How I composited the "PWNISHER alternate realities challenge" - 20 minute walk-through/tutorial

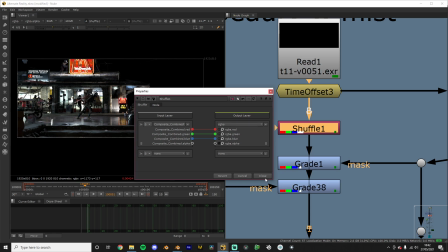248s
So I just want the composite, and that's kind of it.
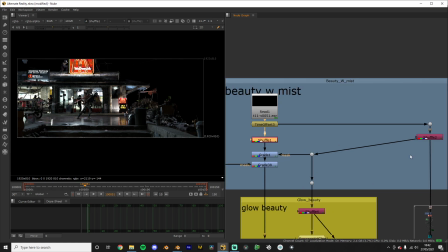253s
And then I have another shuffle node right here, which is basically taking out the mist pass.
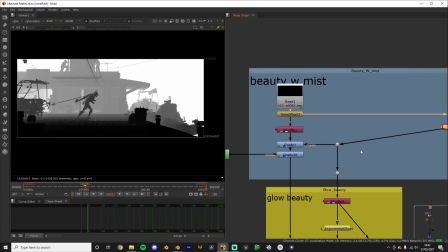258s
And I'm using this shuffle, like this mist pass, basically to mask a grade.
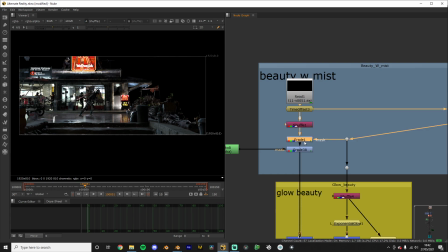266s
So basically that will make the background a little mistier, and that adds a little bit of depth.
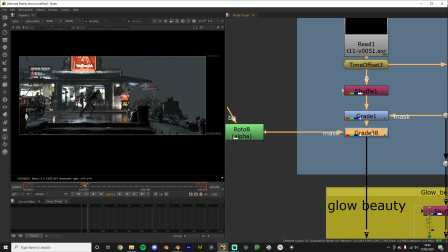276s
What do we have here? Don't even know. I think that's, wait, not sure.
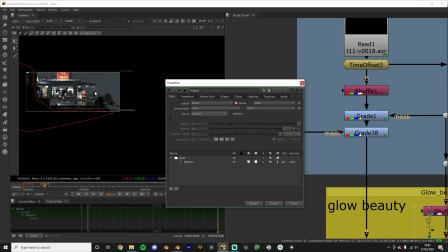285s
Yeah, so I just masked a little roto here on the dude on the foreground,
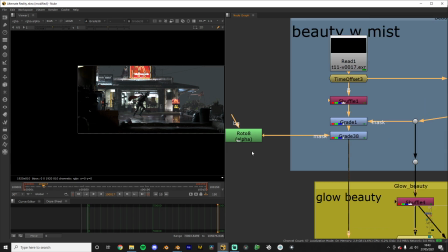293s
and I just made that part darker using a roto, plugging it into the mask.
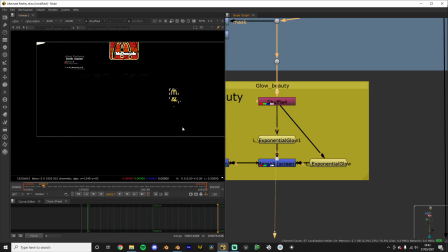300s
And then I used the McDonald's logo.
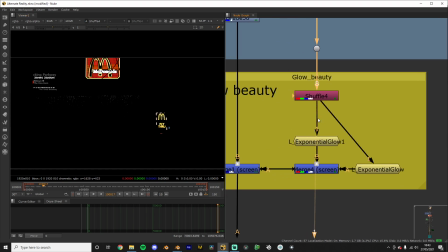304s
I wanted to like kind of bring that up, so I rendered a mist pass or an emission pass, basically the same shuffle.
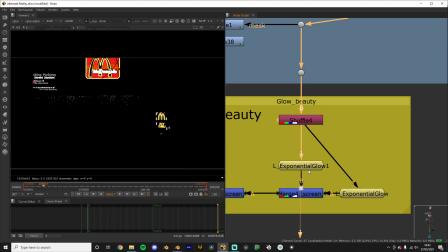312s
I added some glow, some more glow,
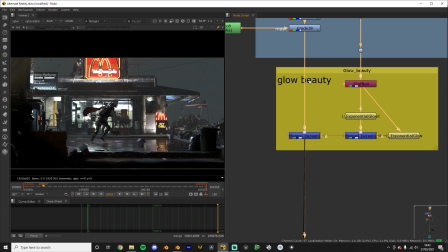317s
and I just put that on top of the existing image.
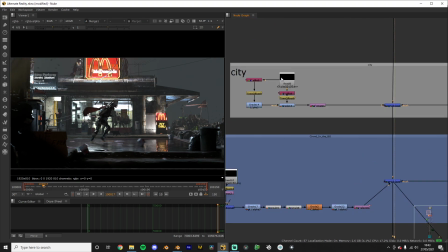322s
And here I had my city,
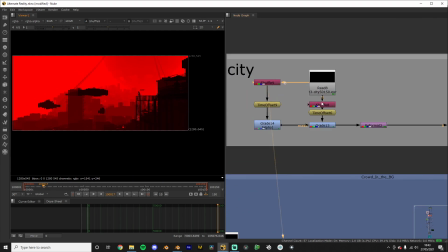325s
so I shuffled that to get the mist pass and the normal render.
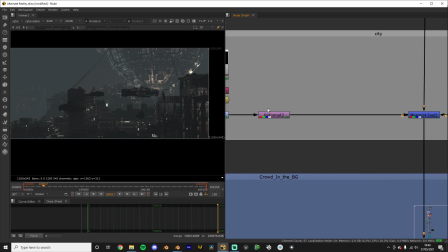332s
So I put those together, and I used the
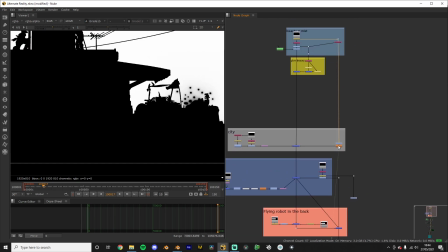340s
the same mist pass, but contrasted up to like a million contrast thingies.
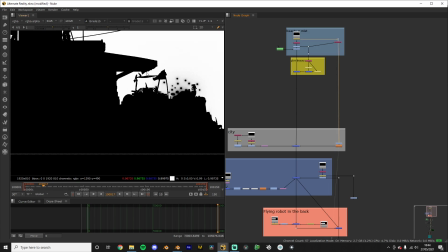347s
So it's just black and white, and I can just use this as a mask.
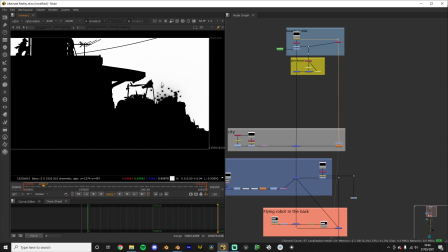351s
So I can say the white parts should be where this image is visible,
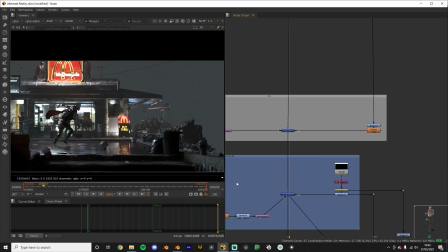357s
and the black parts is where this should be visible. So I just put that in there, and just fits perfectly.
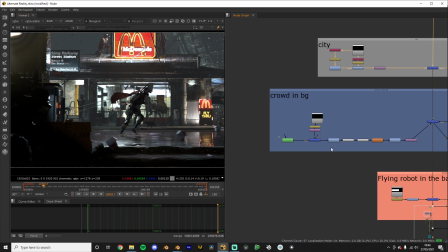367s
So after that, I added in a little dude. So I rendered this,
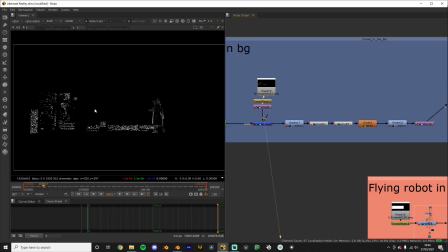375s
and I masked out some of these weird artifacts just using a basic
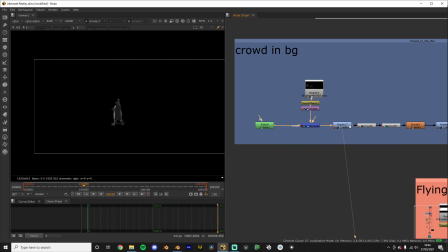383s
just a mask animated. Graded that to kind of fit the scene a little more.
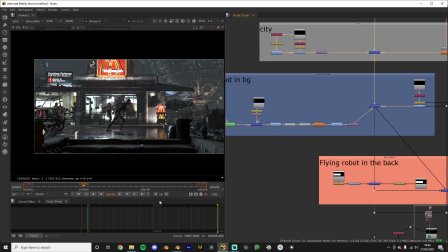390s
Like when I first brought him in,
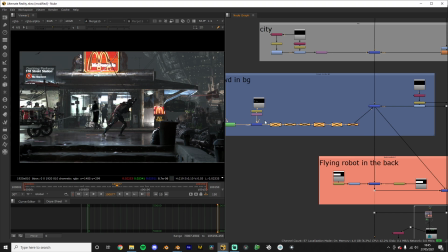393s
he looked like this, so I just added a bunch of grading to kind of fit him into the scene.
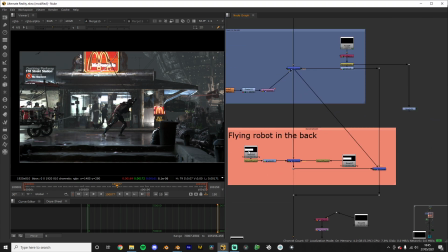400s
And yeah, here we have the flying robot that I showed how to composite in.
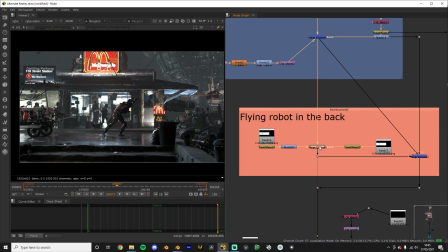407s
Just put that all in there. Yep.
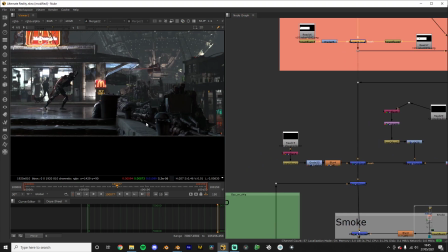414s
And what do we have here? This is a newly added thing because I haven't really named it.
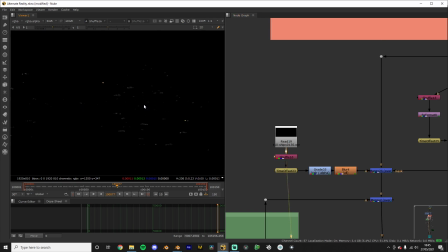420s
Oh yeah, I rendered a pass of a bunch of ships just flying in the background. Wait, I'll display this. Yeah.
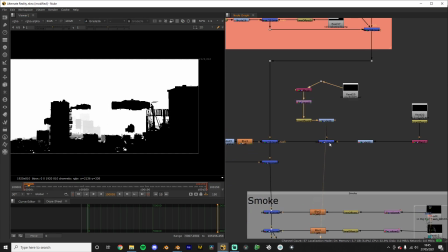429s
And I used the same black and white mask technique to get a mask here,
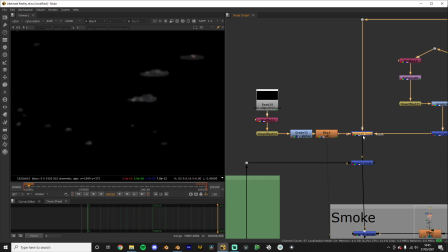437s
and I blurred them out a little bit. And I just put that in the background for some extra detail.
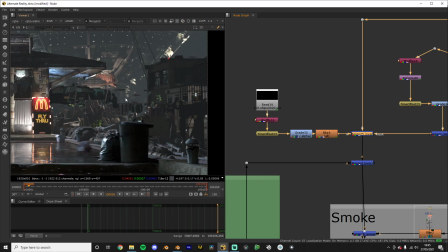445s
Yeah.
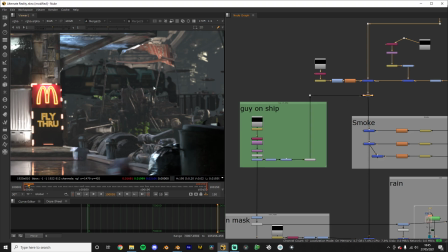447s
So yeah, this guy who's supposed to sit right here, he is a separate render
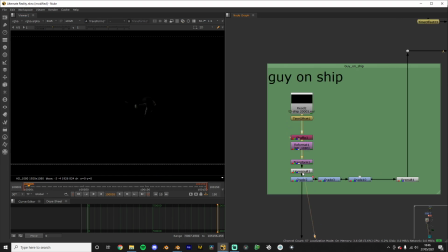456s
with some grading and a bunch of effects on him,
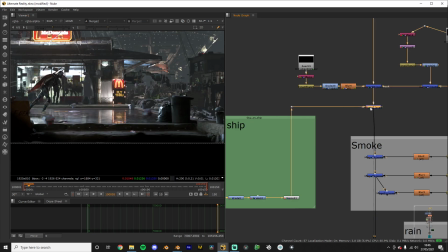463s
and he's just put on top of the render. He looks a little not fitting here because the black levels do not match.
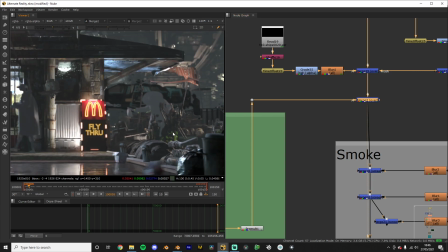472s
But after I add the mist and rain, this usually works.
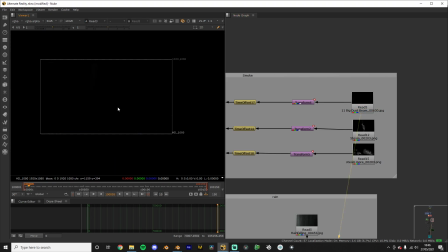478s
So yeah, I also had a bunch of smoke effects that I rendered out.
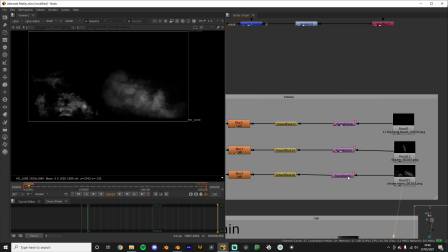485s
Not rendered out, I got off the interwebs. And I just kind of keyframed them into place.
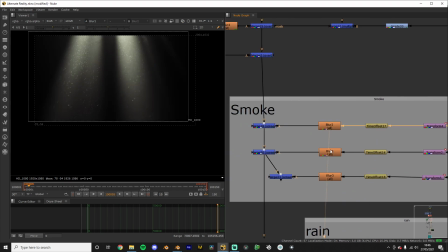493s
And blurred them a little bit.